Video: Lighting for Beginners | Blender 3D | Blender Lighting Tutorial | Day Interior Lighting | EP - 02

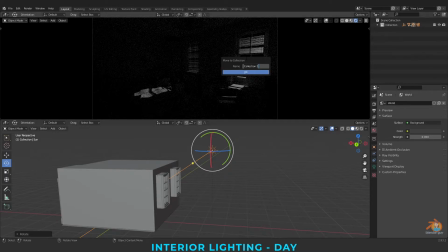(4:19)
And I'm moving all the lights into new collection, calling them as light. We can see this is our sunlight. We can also call it as sun underscore e light. And the next is, so light is coming from here.
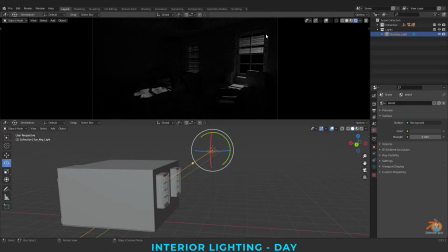(4:36)
But there is no harsh indication that light is coming from here only. So there should be a highlight here which tells the light is coming from this window. For that, I'm creating a light where it tells that light is coming from here, from these windows. So before creating them, I want to switch off the sunlight.
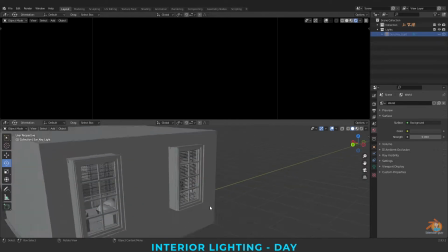(4:56)
Before selecting which light you need to place, it's easy and it's a tip of mine to tell you all.
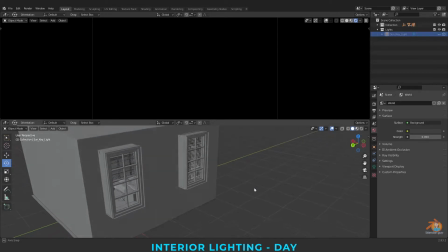(5:03)
Select a light based upon the shape of your source.
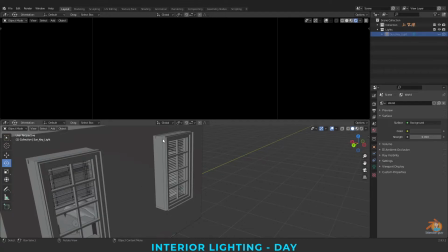(5:06)
So the source from where the light is coming is the window, and the window is like a rectangle.
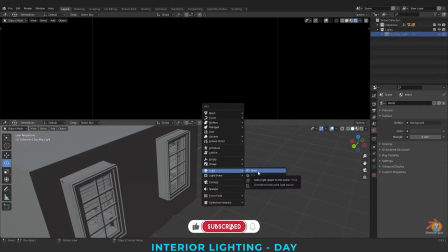(5:13)
So in our lights, the light which is similar to rectangle is our square light.
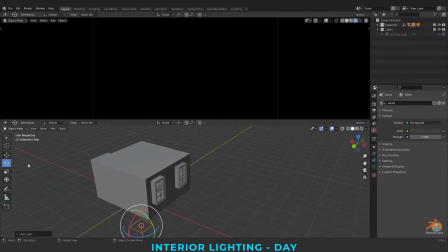(5:19)
So I'm selecting an area light, placing it here.
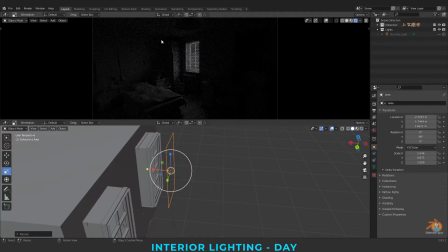(5:28)
So now you all can feel that light is coming from this window. So my intention of placing this light to show that the light is coming from here, and again I'm duplicating this Alt D
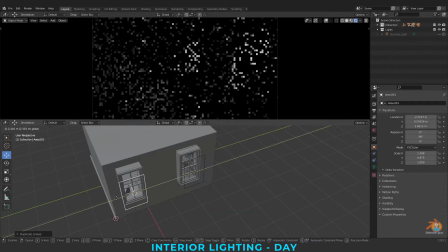(5:46)
and placing same light here, window light
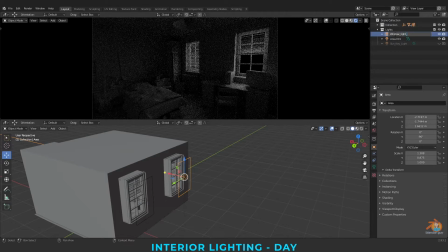401, window light 02. So even if I switch on this sun key light, now you can feel a light is coming from this side.
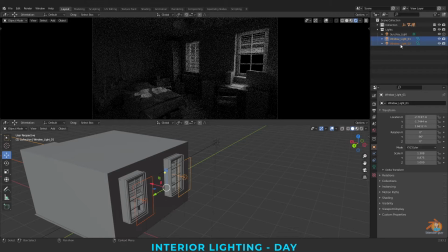(6:07)
And you all can do one another thing, that is, if you select them and press Shift D this time,
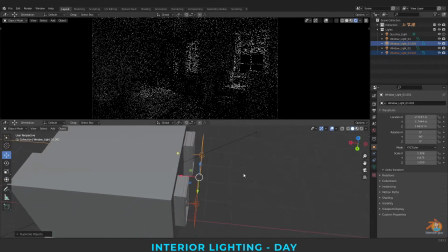(6:16)
this is duplicate without instance.
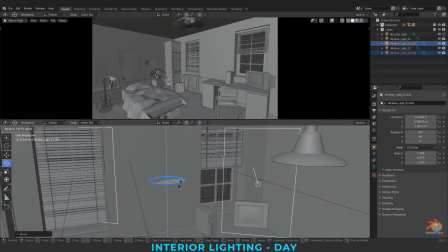(6:23)
Rotate them.
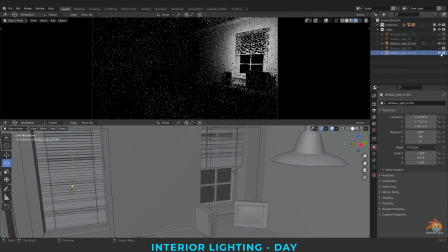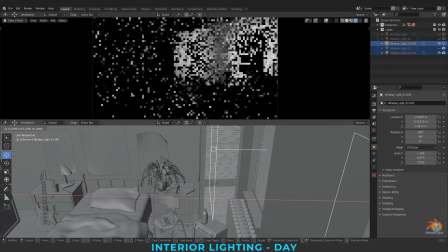(6:35)
Place them near to window.
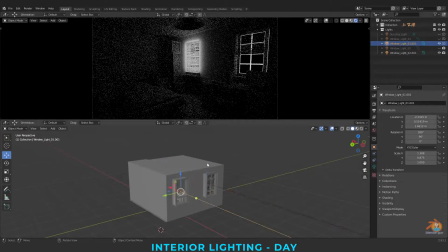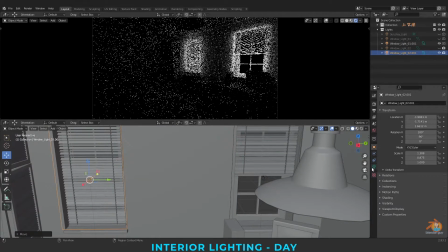(6:42)
And decrease the intensity.
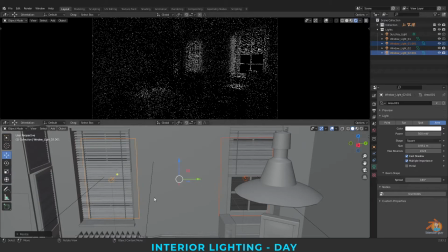(6:49)
I'm decreasing the scale.
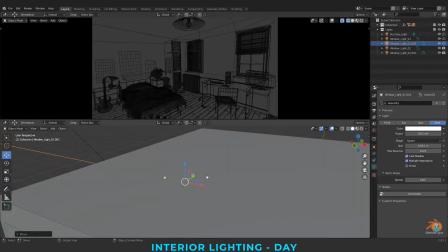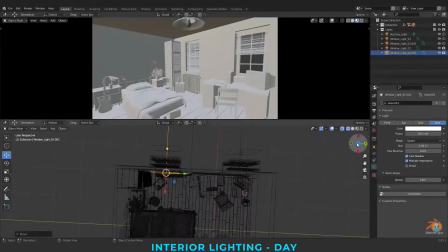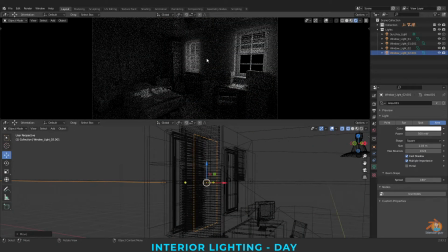(7:02)
Now just quickly render till only key lights.
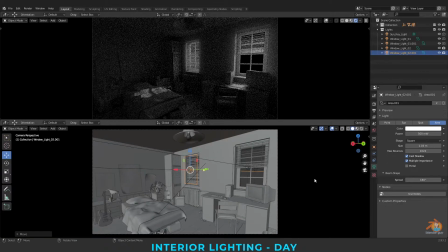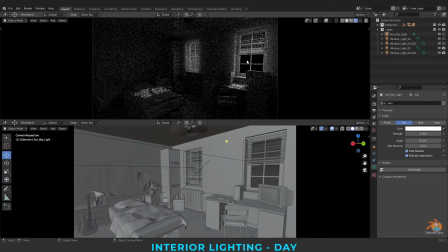(7:12)
For rendering, I'm pressing F12.
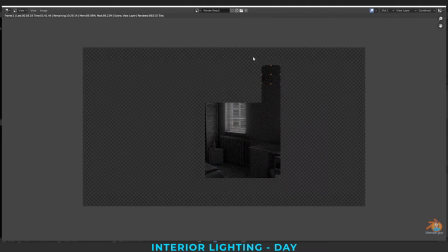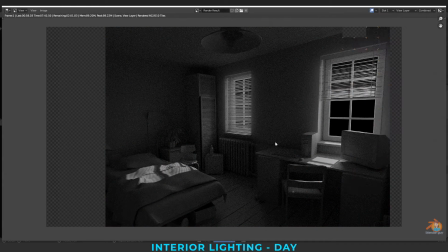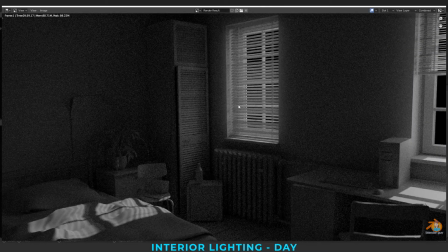(7:28)
So this is with only key lights.
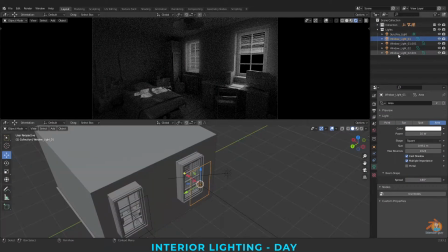(7:33)
So this is sun, window light, and window light 2, and the inside light.
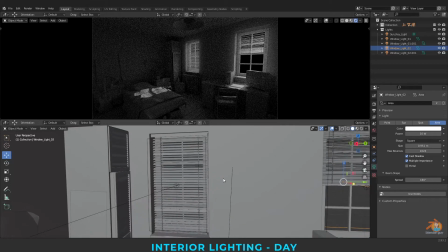(7:38)
I have placed these lights here to create a feel that there's like a key hit here.
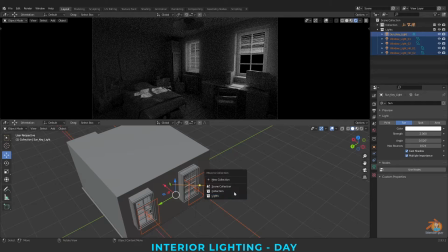(7:44)
These are the key lights. Creating a new collection, then key lights.
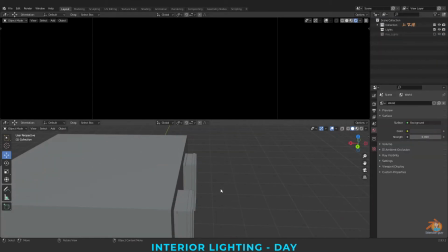(7:51)
So I'm switching off all these lights. For the fill light, I'm going to use the world light.
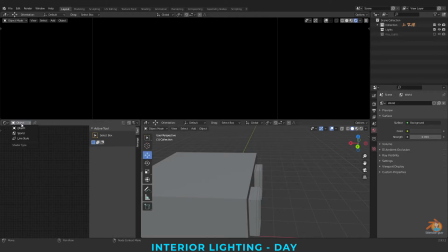(8:01)
Going to shader editor. In the object, I'm switching to world.
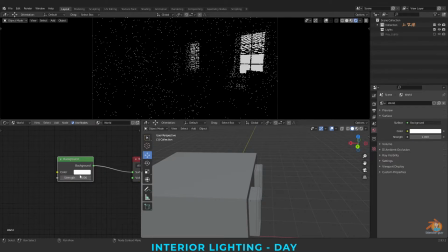(8:11)
For now, I'm going for white color and giving the strength to 1. And I don't want this white color to be visible here. You can go to render properties, and in the film, you can click on the transparent so that it will become transparent here.